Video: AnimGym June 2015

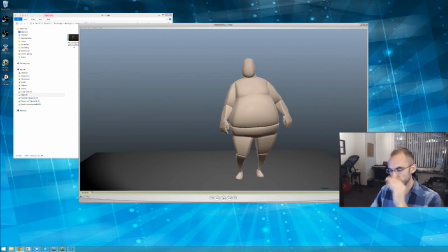[12:11]
You have to kind of start there and go outwards. You kind of have to start there and move along, the body. And what do I mean by that?
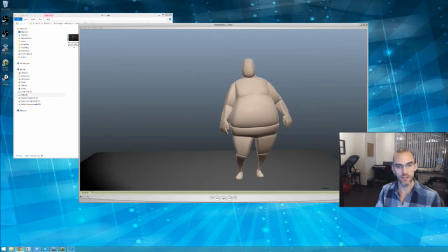[12:24]
What I mean is the character is pushing the audience's understanding of what's gone on, and if you start with a straightening of the knees,
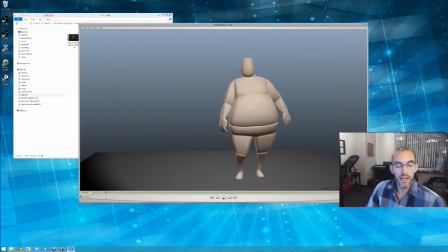[12:41]
it almost and a shrugging of the shoulders, it almost feels like it has to be something that's affecting his full body, like a blast of cold air from behind. This looks like somebody, he's in a nice warm toasty room and someone opened a door and like the snow blew in.
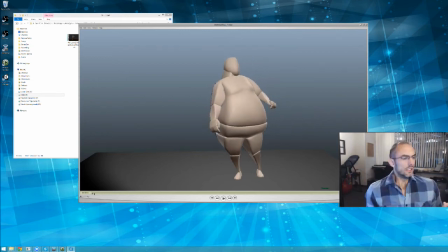[13:00]
And he's looking behind, like he's like, ooh, cold air, and he turns around to see what it was. It does not sound, or does not seem like a sound. It does not seem like a
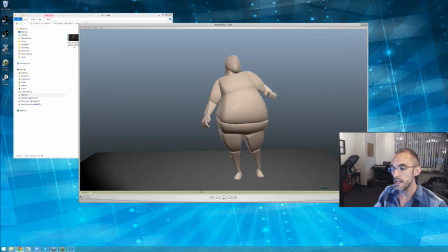[13:15]
like he's heard something and he's looking for it. It feels like it definitely a full body reaction. All right. Pardon me. Sorry. Ooh, I apologize. A little lump in my throat.
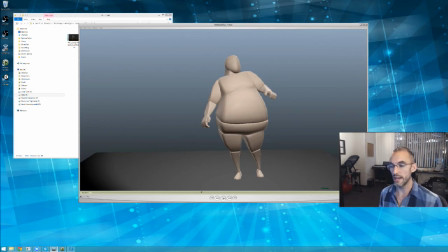[13:34]
So if that was not your intention, if you didn't want it to feel like a full body reaction to a full body stimulus, then you need to isolate it. And we know that, you want to kind of, animate from big outwards.
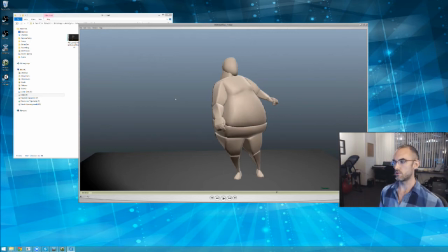[13:50]
And so, don't do it, just with, this owl head, right? But if it is something that he heard, you can start that full body, that full body straightening with just a little bit of a quickness on the head on top of it.
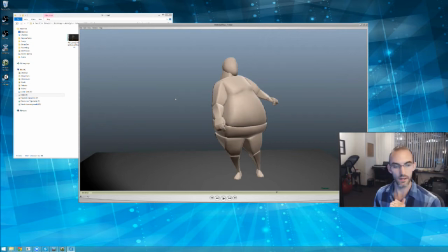[14:05]
So just a tiny bit of a head movement as that full body starts moving would be my suggestion. But I can't make that performance choice for you. I'm not sure exactly what is going on here.
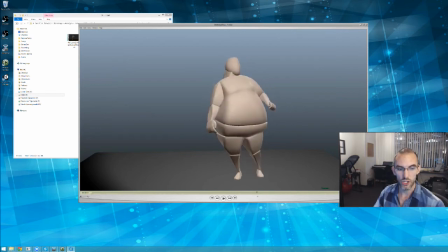[14:25]
I love the speed at which this leg lifts and places. It definitely telegraphs the weight that's going on here. A lot of people have a big problem turning a foot while it's on the ground. I really appreciate that.
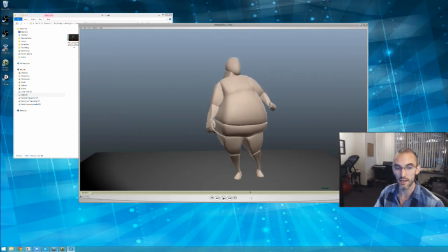[14:43]
You could actually probably even start that turn in the high 30s, low 40s on the toe right there. In fact. because I kind of feel like as he's turning right here, that foot wouldn't stay still in the 40s.
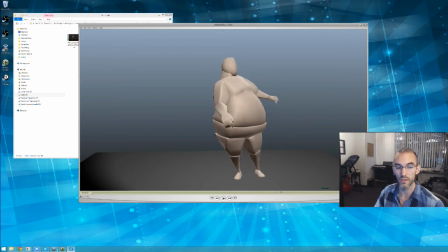[15:00]
High 30s, low 40s, you could probably even start rotating there. It also you might want to place it just a tiny bit further back, because he does rock forward back onto, this looks like balance to me,
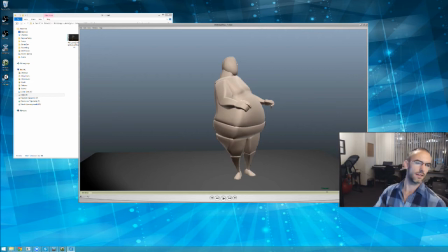[15:15]
but when he places it, it does seem like he's a little bit off balance and would fall over backwards.
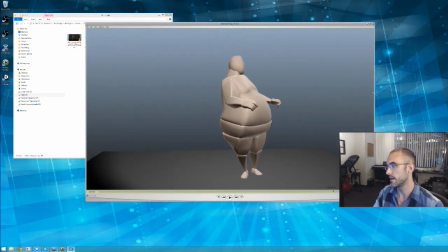[15:21]
But that's all technically and body mechanics wise that I can really find wrong with this.
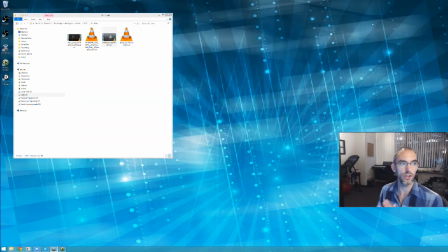[15:27]
There's not much wrong with this, that just the performance needs to be clear. Great job. All right, man. And then did you feel it?
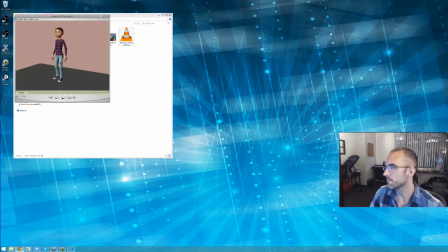[15:41]
Lewis. This is Louis Settini. And let's see it.
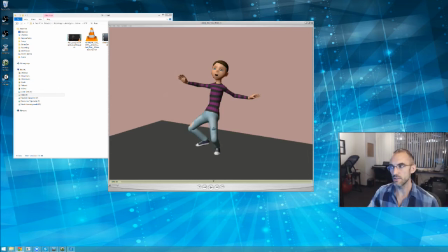[15:58]
Okay, so what this has going for it right off the bat, it is undeniable that there is something catastrophic, major going on, and it's like it's on the level of an earthquake or a gigantic explosion or a massive,
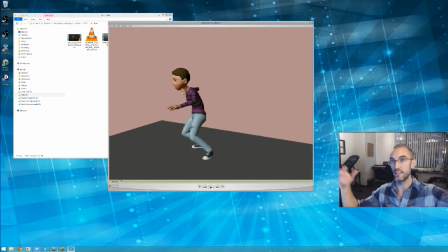[16:18]
like you can imagine without even having to do it here, that there's like this massive flash and he's been blinded, and he's trying to find his bearings. So the size of this, the strength that this has is that it's undeniable.
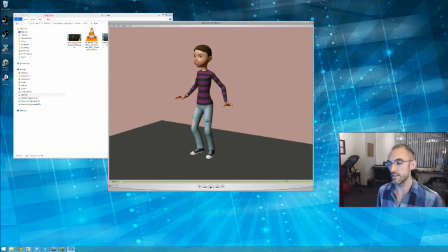[16:37]
You took it to 11, and for sure, no audience member is ever going to mistake how big something happened. But it has the same problem, I would say, that the others do, or that some of the others do,
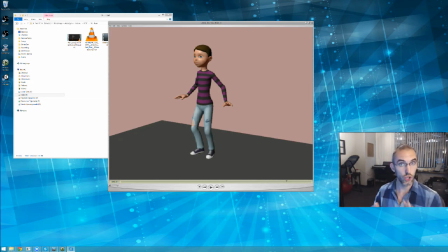[16:53]
which is we don't know for sure if it was a gigantic flash of light and he's blinded, if there's an earthquake going on, if there's a gigantic loud sound and everyone's running around him and he just doesn't know where to go.
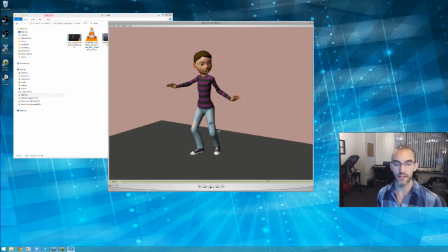[17:11]
So just something that shows us which choice it is would be beneficial. I see a lot of different body parts moving sort of independently of each other. So for instance, see how he's moving over to the right here?
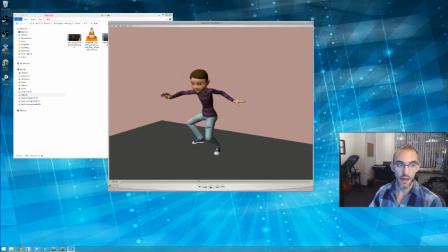[17:30]
There's going to have to be something that makes it so that his overall body does not continue moving over this way. Now, what that probably should be is as he's moving over, okay,
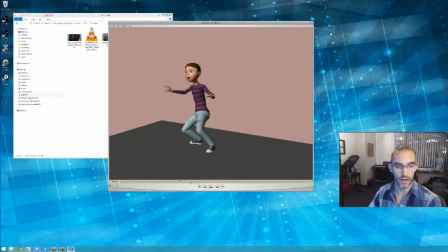[17:48]
also, you probably should start that move over to the right. Give me a frame counter too, my bro. Put it like, just like the normal Maya frame counter display, like everyone else did, so that I can point out what frame it is.
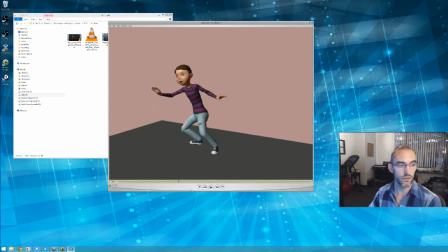[18:02]
I can give QuickTime's frame counter sucks, so I can give you kind of rough frames here. So in the high teens, like 16, 17, you probably should already be moving over to the right because he's pushing off this screen left foot. Instead of planting this, because then this looks like almost he's
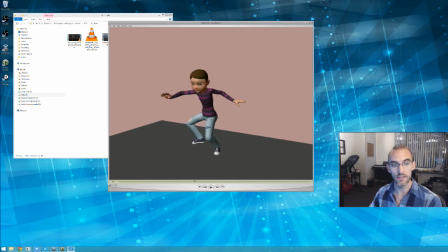[18:22]
Spider-Man and his foot is planting, and somehow his body's being like sucked over to that foot, right? What's pushing him over? Nothing, right? Because this toe is on the ground for only one frame after this foot is planted.
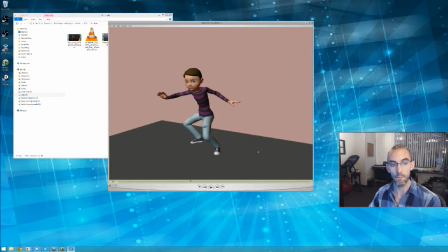[18:37]
Now it's up, right? It's clearly not pushing him to the right, but yet he's still moving to the right. And then his body starts rotating backwards. Okay, so like especially in this section, there's things that are moving just far too separated from each other,
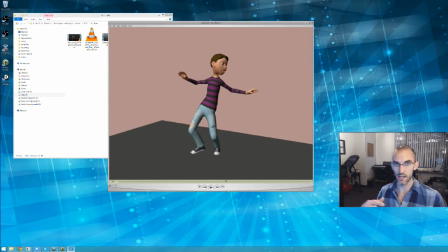[18:54]
far too much disconnection between the different body parts. I've talked at length in the AnimGyms in the past about how when you have a very connected body,
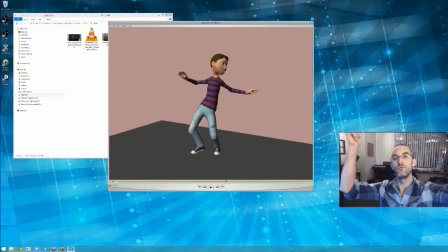[19:07]
the audience, it just like settles in very nicely. You don't want to have a wild action and not feel like it's connected to the body. The broader the action, the more it has to feel like the entire body is involved.
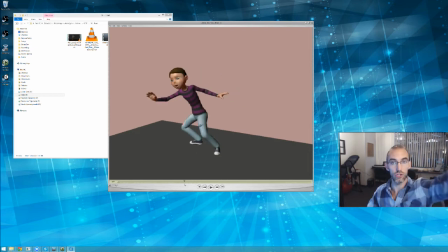[19:27]
Okay, and you certainly don't want to be able to try this, and this is not just you, this is everybody. Try this with your animation at a couple different points while you're working on it. Cover up the legs and just watch the torso.
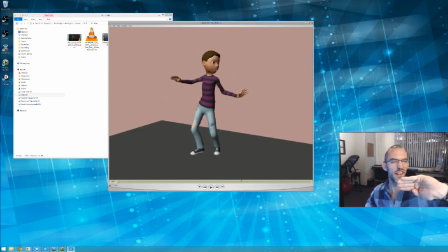[19:46]
Okay, and then cover up the torso and just watch the legs, and see if they could be two different pieces of animation. If they could, then your body is slightly disconnected, or massively disconnected. Depends on how much there is.